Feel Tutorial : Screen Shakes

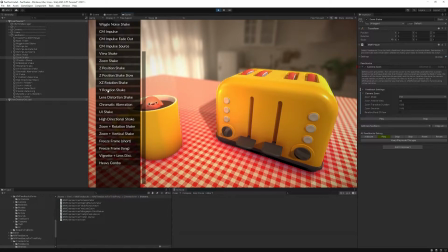You will want to sort of put your screen shakes, and I would say at a larger scale, all your effects on a certain scale. And if something extremely terrible and extremely rare happens on the screen, then you want to shake maybe the screen in a big way when picking a simple item.
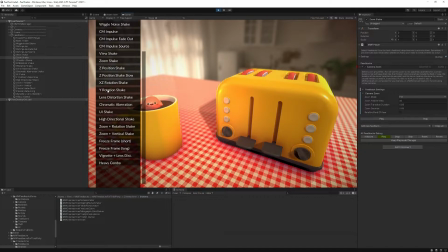If it's an action you do a lot in your game, maybe don't shake the screen as much. So scale, language, and that toolbox of shakes should give you everything you need to do something cool.
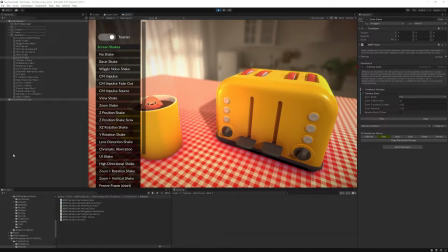So let's dive in and see the different types of screen shakes. So the screen shakes in this demo fall into one of six categories. First, we have the camera position shake, typically Cinemachine Impulse. So it's moving the camera left, right, up, down, and so on.
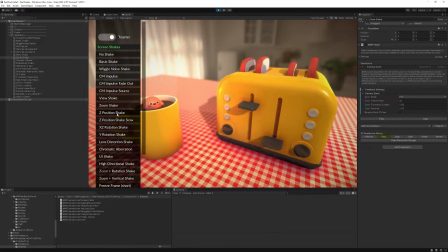You can also do it with a position shake like this. And in this case, we're moving only on the z-axis locally on the camera. Then we have the rotation shakes. Here's an example of it.
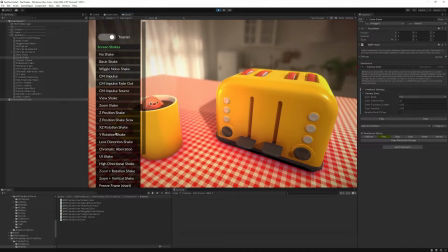So in this case, I'm rotating the camera on the x, z-axis, but you could also rotate it on the y-axis, for example, and it looks like the camera is saying no. So then we have the field of view shakes. Let's find an example of that.
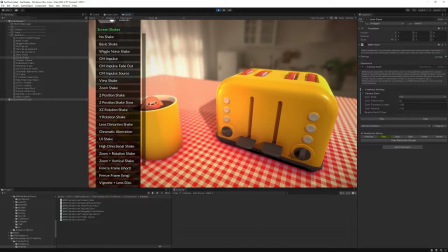ZoomShake. All right, so this one was playing with it earlier. Let's say 15. That's a very bad idea. What was it, 16? Yeah, okay, so 15.
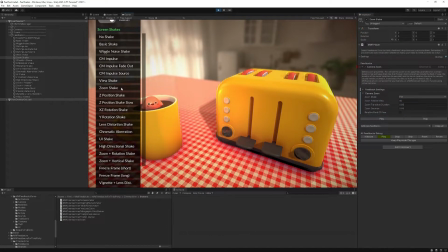All right, so that's a ZoomShake. In this case, we're playing on the field of view of the camera, so it looks like we're zooming in. And of course, we can tweak duration for that, so we can do sort of long zoom,
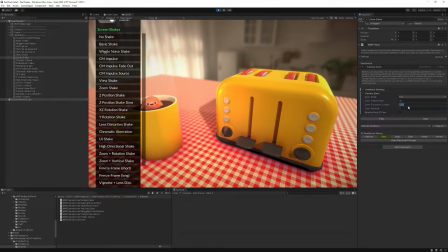or we could have no stay, but maybe a one second loop. Okay, so all sorts of different shapes like that. Then we have the view shake, and up until now we've been moving the camera, so either moving its position, moving its rotation,
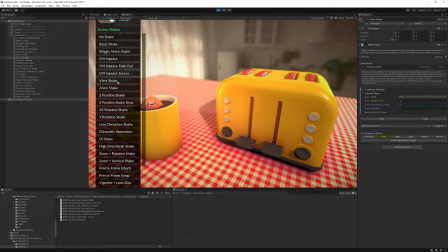moving it, let's say, forward, and that gives us a Z position shake. Then we've played with the field of view but we can also actually move other things than the camera. For example, the view shake actually moves the view and you can see that every time I do that,
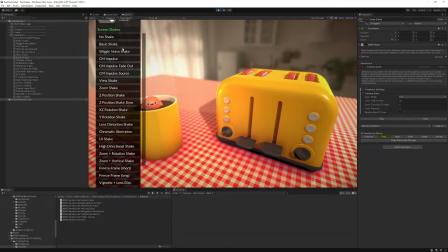it's like I'm moving the screen within the screen. If you look at the top, you can see these black bars appearing. It's like I'm actually moving the view. In this case, it's done by using a render texture, and we're actually moving the render texture on screen, so it looks like that.
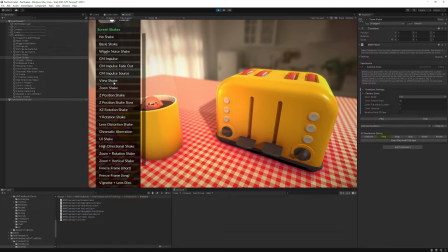What's interesting with that is you're not moving the camera anymore. You're moving the view, so you can convey a different meaning with that. Sort of similar, we have the UI shake. When I press that, you can see that the camera doesn't move at all, but my UI is moving.
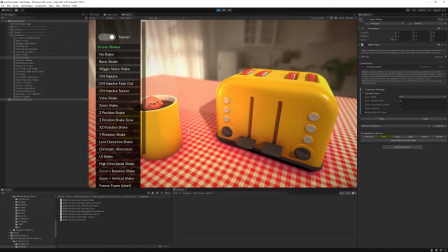I demonstrate something similar in the duck demo scene, where if you jump, you have your health bar and lives and scores moving like so.
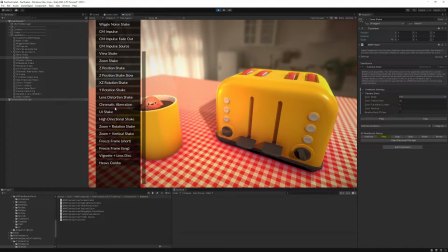And then we have post-processing shakes. So technically not moving the camera, but can be used as a screen shake to convey something on screen. Typically, here's a lens distortion shake. Here's a chromatic aberration shake. And these,
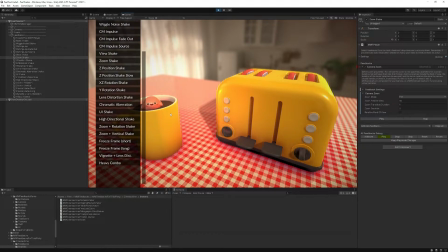when used sensibly or in combination with an actual camera shake can also convey a lot of impact and do a lot of stuff. So at the bottom of the list you will find some combos.
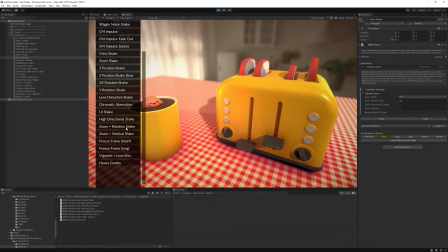In this case we're moving the zoom and rotation at once and so you can see that instantly it becomes a bit more interesting than just a simple zoom shake. You can also do freeze frames along with your camera shakes and here's one
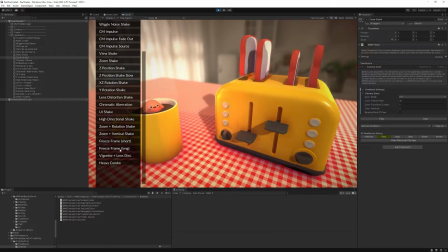maybe this one is easier to spot and you can see that it sort of grinds a bit, and let's say you combine that with maybe